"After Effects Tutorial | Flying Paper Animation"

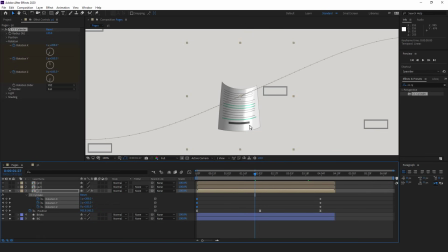As you can see here, the paper has light and shadow, which I don't want it. Under the light and shading section of the same effect, I can remove both of them. For that, I set the light intensity to 0.
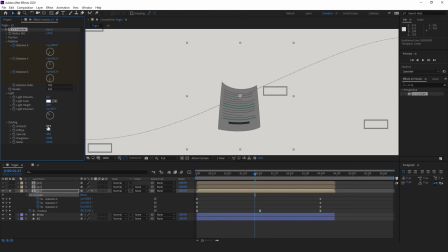And in the shading section, I set the ambient to 90 so the overall brightness would be alright. In order to make the paper animation look more natural, I can add the wave warp effect to it.
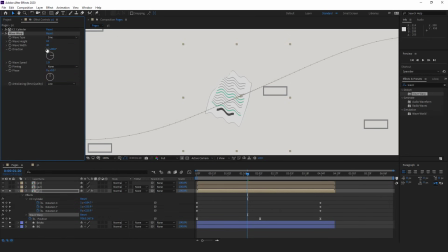As you see, by applying this effect to the layer, some waves will be created. By changing the wave widths, I can change the width of the waves. If I set it to a higher number, around 100, I think that should do the job.
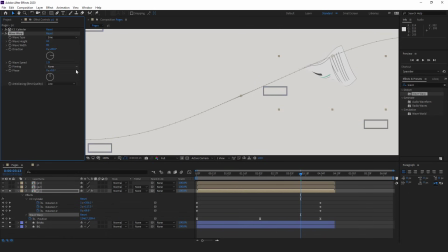I think I should set it to 90. Well, now it looks good to me. I need to apply another effect to this layer so it would create a shadow on the wall. I type the drop shadow effect and apply it to the layer.
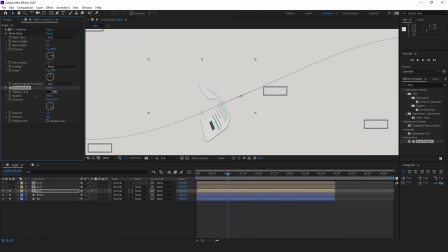I lower the opacity a bit. Then I set the direction like this. I also increase the distance.
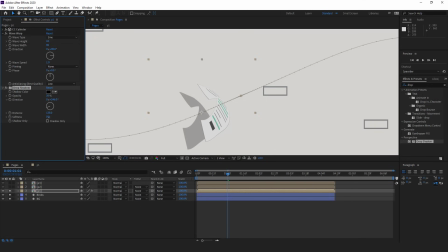And for the softness, I increase it, so the shadow becomes fade. I think 40 should be enough.
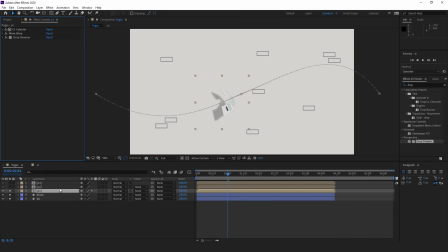Everything that I applied to the first paper should be applied to the second and the third paper as well.
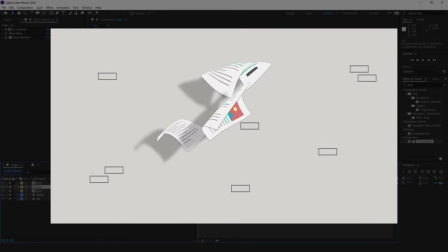The only difference is that the animation path and the rotation settings of the effects must be changed, so that the movement of each paper is different from the other, so finally we can achieve better results.
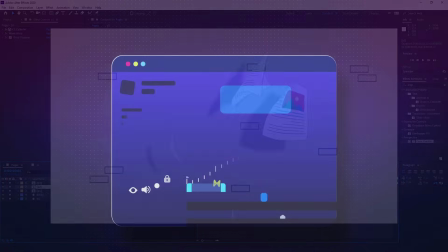And as a last point, I frequently receive inquiries from individuals who have recently
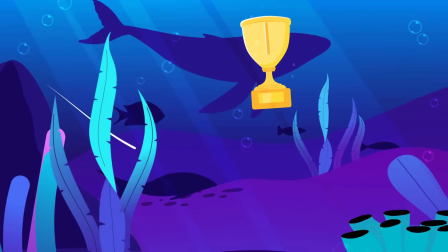begun using After Effects and are curious about the path to becoming a pro motion designer.
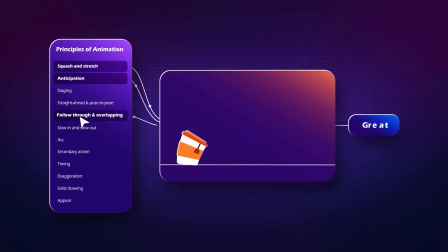It's crucial to understand that this journey necessitates extensive experience and training, spanning several years.
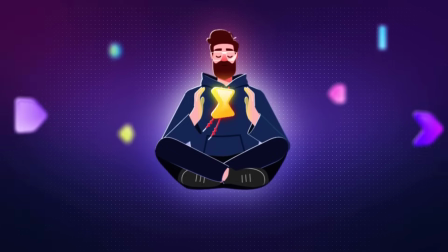However, I've tried to expedite this process through the creation of the Motion Hero course.
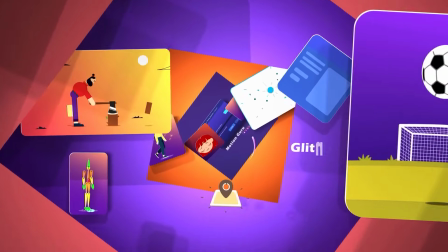The course includes exercises meticulously designed to help you attain desired outcomes efficiently, eliminating unnecessary time wastage.
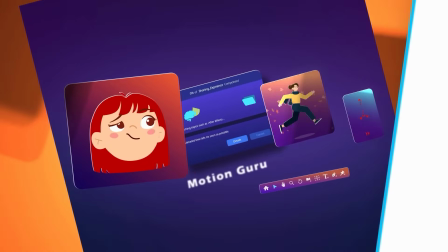So if you wish to learn more, click here.